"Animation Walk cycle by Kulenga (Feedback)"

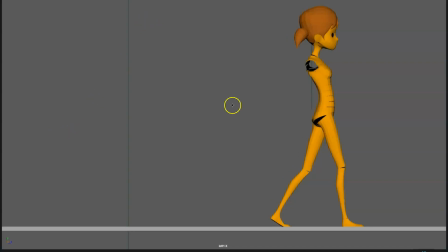0:00 Hi again, here I am with your walk cycle, front and side view. It's the blocking, yeah, it's the blocking. I'm really liking it. I saw that you took off the arms, which is a great idea to polish to get the torso and legs really working well.
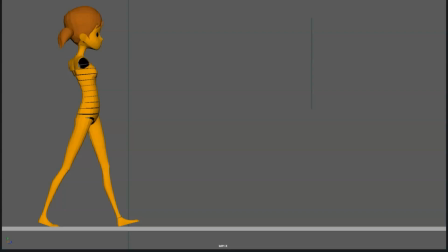0:18 So great. Um, so yeah, let's dive into it. Okay, first pose, great. Okay, the first thing I notice is you have to, so each pose is uh
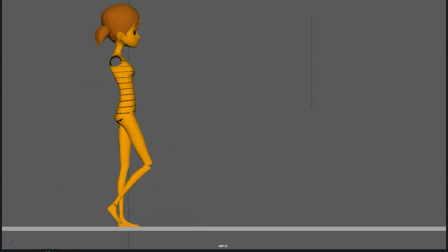0:39 has the same amount of frames in between. So first pose, 1 2 3, 1 2 3, 1 2 3, 1 2 3. Okay, 3 frames each. But okay, you have to take into account when we walk,
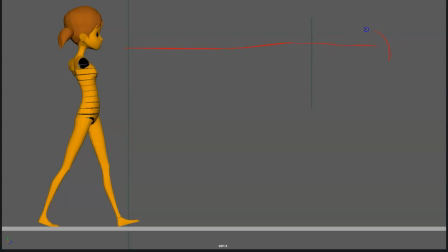0:56 the hips are moving at the same pace all the time. If we are doing a normal walk, the hips are with a completely even spacing. It's boom, boom, boom. The only thing that changes is the ups and downs.
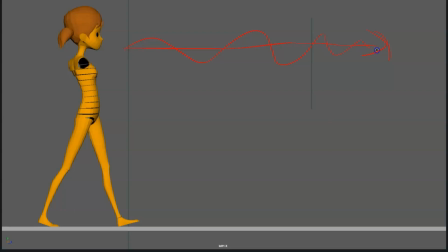1:14 Depending on the walk, they can be one way or another. But the lateral movement, the movement forward, the hips are gonna be moving all the time at the same pace. So, knowing that, see how much the hips move from pose 1 to the down pose.
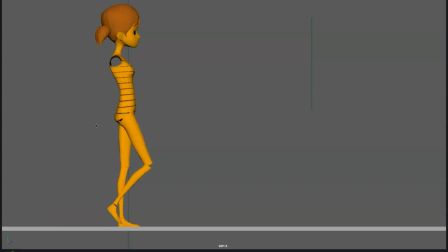1:34 Very little, right? And then boom, see how much they move from the down pose to the intermediate pose, then for the intermediate pose to the extreme up pose, and then to the contact pose. So as you can see, you have a few things going on, but a few variations,
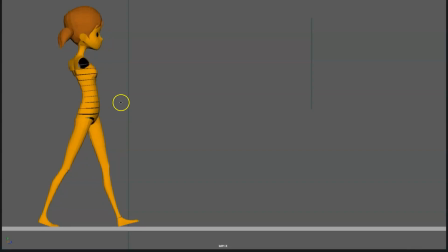1:54 but the most important is this one. So here on the down pose, you need to make sure to move the hips much more forward, because otherwise when you go to splines,
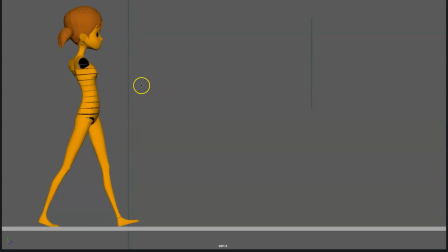2:10 it's gonna be the character is gonna slow down, boom, then it's gonna accelerate a lot, then slow down, accelerate, slow down, accelerate all the time, because you have it here, you have 3 frames moves very little, and then boom, these frames is gonna speed up a lot,
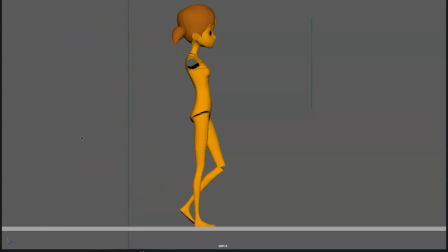2:28 then slow down a little more, slow down, and then speed up. So it's gonna be a bit funky, the work cycle. So before continuing, just make sure that the hips move forward at the even spacing.
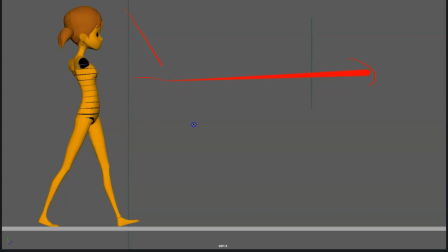2:42 So probably you will want to check the graph editor and make sure that the graph editor line is a straight line. Of course, it's a bit of a pain getting the poses right, because of course, if you move the hips, then you're gonna be like, oh,
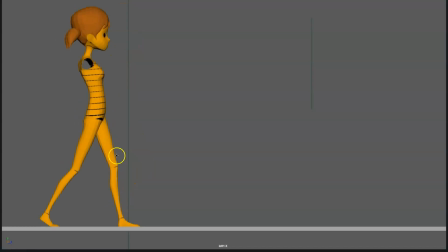3:01 um, then yeah, like the knee, whatever, is gonna be a bit of a pain. Maybe you have to move this pose a bit back, just a tiny bit, so there's not much movement.
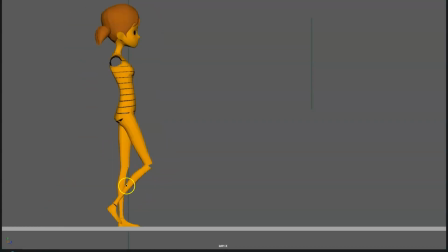3:15 You know, you're gonna have to adjust a few things. About the knees, maybe if you move it, it starts to bend, whatever. But first you need to make sure that the hips move properly, and then adjust the rest, because otherwise it's gonna be really hard to polish in the future.
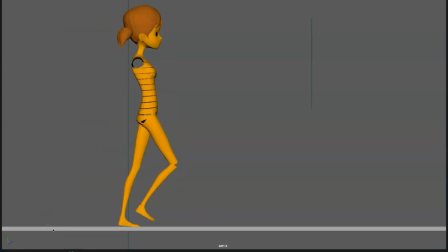3:36 Okay, that being the most important part. Then another thing. Okay, here you can see how the hips are even. See, no rotation forward, so no rotation forward, no rotation back.
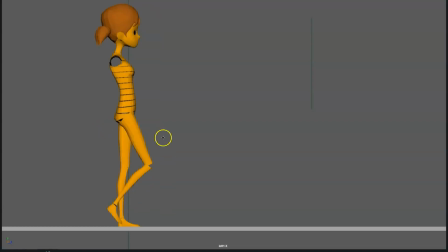3:55 Great. But this, you can see here how the leg starts to move forward and the hips are leading the movement.